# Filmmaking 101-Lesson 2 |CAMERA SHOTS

Γεια σας! Σήμερα θα μιλήσουμε για τα πλάνα και πώς μπορούμε να τα χρησιμοποιήσουμε.
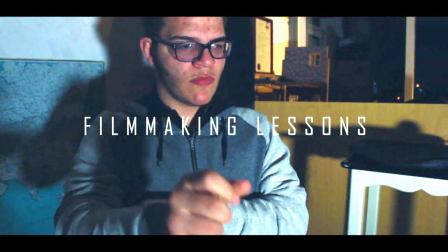Γεια σας! Είμαι ο Αναστάσης και όσο δεν με ξέρετε, προσπαθώ να γίνω σκηνοθέτης. Και κάνω τούτα βίντεο για να δω ότι ξέρω και να μάθω. Στο προηγούμενο βίντεο είπα σας ότι να κάνω κάποια βίντεο για να δείξω τον τρόπο σκέψης και πώς κάνω γενικά τα short films. Αν δεν το είδατε, μπείτε εδώ και δείτε το ή κάτω στην περιγραφή. Έχουμε 14 βασικά πλάνα που μπορεί να χρησιμοποιήσει ένας σκηνοθέτης. Το πρώτο πλάνο είναι το Extreme Wide Shot, το οποίο είναι το πιο ανοιχτό πλάνο που μπορείς να χρησιμοποιήσεις.
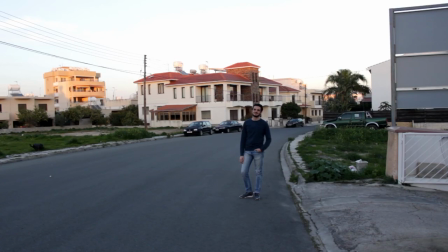(0:45)
Το οποίο μπορεί να είναι τόσο ή τόσο ανοιχτό. Δεν παίζει ρόλο βασικά. Το χρησιμοποιούμε για Establishing Shots, το οποίο είναι το πρώτο πλάνο που θα δείξεις για κάθε νέα σκηνή.
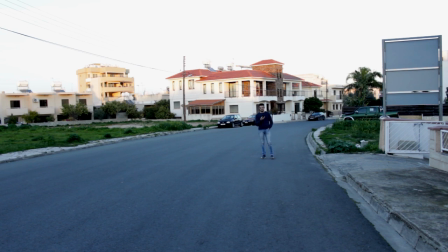(0:59)
Χρησιμοποιούμε το για να δείξουμε το χώρο που βρίσκονται οι πρωταγωνιστές μας. Δεν χρειάζεται να τους δείξουμε και εκείνους μέσα. Ακόμα μια χρήση του Extreme White Shot είναι να δείξουμε την μοναξιά που νιώθει ο πρωταγωνιστής μας. Γιατί βλέπουμε το να είναι μικρό σε ένα τεράστιο περιβάλλον. Δεύτερον, έχουμε το White Shot, που είναι πιο κοντά από το Extreme White Shot.
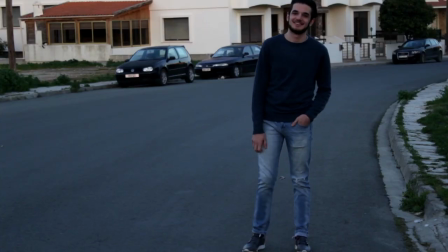(1:17)
Τρίτον, έχουμε το Full Shot, που είναι ακόμα πιο κοντά από το White Shot και από το Extreme White Shot.
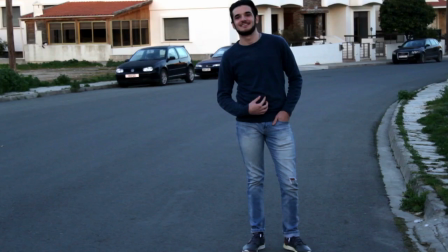(1:22)
Είναι τόσο ανοιχτό ώστε να αφήνει το πρωταγωνιστή μας που τα πόδια στη κελέ.
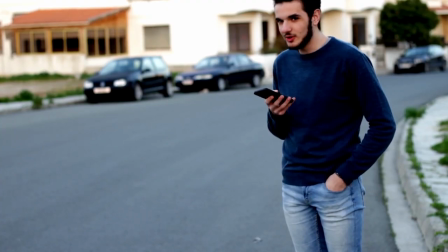(1:27)
Τέταρτον, έχουμε το Cowboy Shot ή το Medium Full, το οποίο είναι που τις τζέπες και πάνω. Στις κόμπολικες ταινίες χρησιμοποιούν το για να φαίνονται τα όπλα, που εμπούτζαμε που πιάνε το όνομα Cowboy Shot.
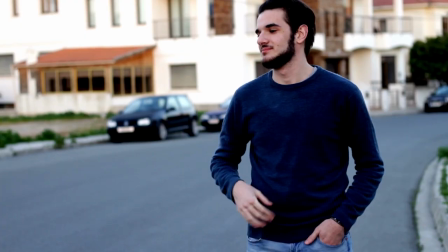(1:42)
Το πέμπτον είναι το Medium Shot, που είναι που τα πιο βασικά.
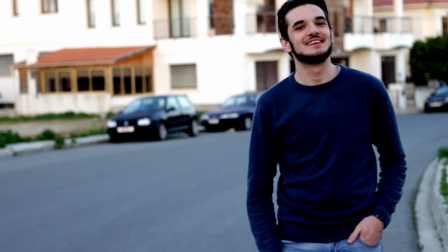(1:46)
Τον το πλάνο χρησιμοποιούν το πολλά στις συνεντεύξεις, γιατί φαίνονται τα χέρια και το πρόσωπο του ατόμου που μιλά, που είναι που τα πιο εκφραστικά σημεία του ανθρώπου.
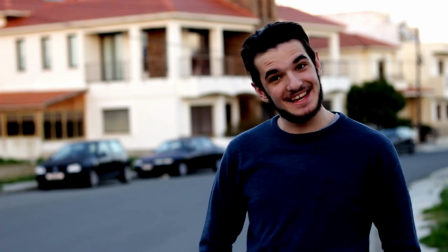(1:55)
Έκτον, έχουμε το Medium Close-Up. Είναι τόσο κοντινό όσο το close-up, αλλά ούτε τόσο ανοιχτό όσο το medium. Γι' αυτό είναι medium close-up. Όταν γίνεται κάτι σημαντικό ή οι πρωταγωνιστές μιλούν για κάτι σημαντικό, πράγμα που έχει σημασία, χρησιμοποιούμε το medium close-up. Αμέσως μετά έχουμε το close-up.
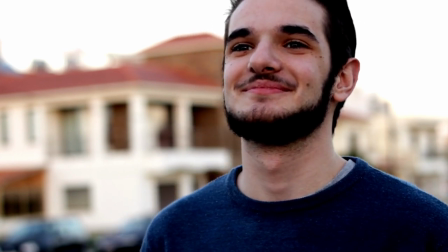(2:12)
Το close-up σε σχέση με το medium close-up χρησιμοποιούμε το για πιο σημαντικές καταστάσεις, γιατί επικεντρωνόμαστε στο κεφάλι του πρωταγωνιστή. Και έτσι περνούμε στο extreme close-up,
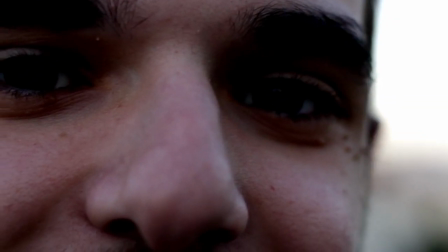(2:23)
που με τη σειρά του θα μας να καταλάβουμε ότι τώρα πρέπει να δώσουμε πολύ σημασία.
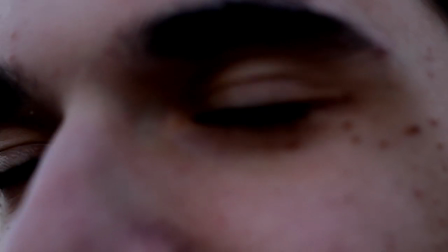(2:29)
Και επίσης, πάλι έχουμε κοντινό στο πρόσωπο του πρωταγωνιστή, αλλά τώρα είναι πιο κοντινό για να δώσουμε παραπάνω σημασία στην αντίδραση του. Επίσης, με το extreme close-up και το close-up μπορούμε να δείξουμε την κλειστοφοβία και την ασφυξία που μπορεί να νιώθει ο πρωταγωνιστής μας. Γιατί είμαστε τόσο κοντά του, που είναι σαν να μην το αφήνουμε χώρο να αναπνεύσει. Τώρα περνούμε στα πιο ενδιαφέρον πλάνα που μπορείς να χρησιμοποιήσεις.
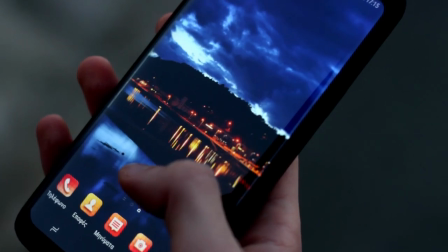(2:54)
Ένα τον έχουμε το insert shot. Insert shot χρησιμοποιούμε το όταν θέλουμε να δούμε κάτι που χρησιμοποιεί ο πρωταγωνιστής μας.
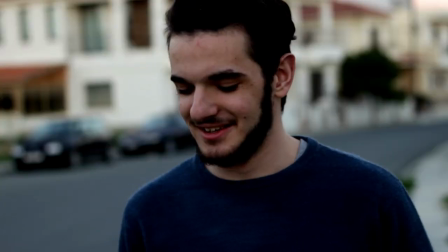(3:02)
Είναι ακόμα καλύτερα όταν δει και να το χρησιμοποιεί και δούμε το εμείς μαζί του.
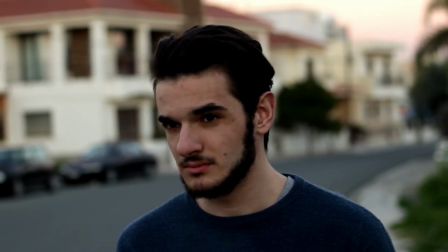(3:07)
Επόμενον έχουμε το cutaway. Cutaway χρησιμοποιούμε όταν ο πρωταγωνιστής μας δει κάπου αλλού, μπορεί να είναι ένα αντικείμενο, μπορεί να είναι γνωστός του που είτε στο δρόμο.
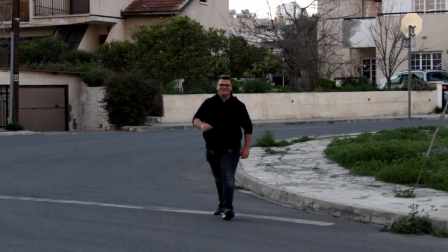(3:16)
Και συνήθως τις παραπάνω φορές είναι wide. Εν δέκατον έχουμε τον dodge, που είναι το αγαπημένο πλάνο όλων των ταινιών τρόμων.
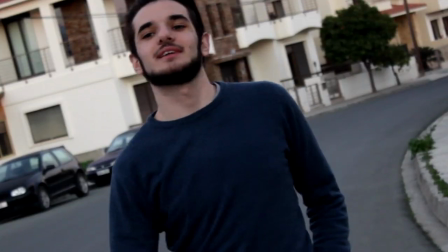(3:26)
Σε παρέθεση, οι ταινίες τρόμων είναι horror και όχι thriller. Το dodge shot είναι το πλάνο που έχει λίγη κλίση για να δείξουμε ότι κάτι υπάρχει. Το δέκατον έχουμε το two shot,
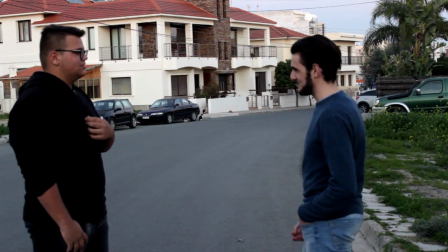(3:38)
που βασικά είναι το πλάνο που μπορεί να βάλεις παραπάνω άτομα χθες που ένα.
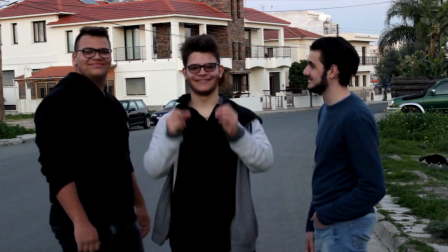(3:44)
Άρα θα two shot μπορεί να είναι και three shot, four shot, five shot. Έπια στο πόνο. Τούτο μπορεί να είναι όσο ανοιχτό ή όσο κλειστό θέλεις. Ας πούμε μπορεί να είναι two shot wide, two shot close-up, ας πούμε ό,τι θέλεις. Αρκεί να έχει σκοπό. Το 13ο είναι το over the shoulder.
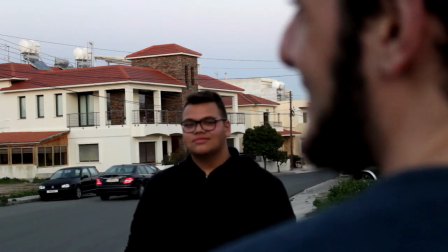(4:00)
Προσοχή! Μεν τον μπερδεύκεται με το two shot. Το over the shoulder είναι όπως λέει και η πρόταση όταν βλέπουμε που πάνω από τον όμον κάποιο.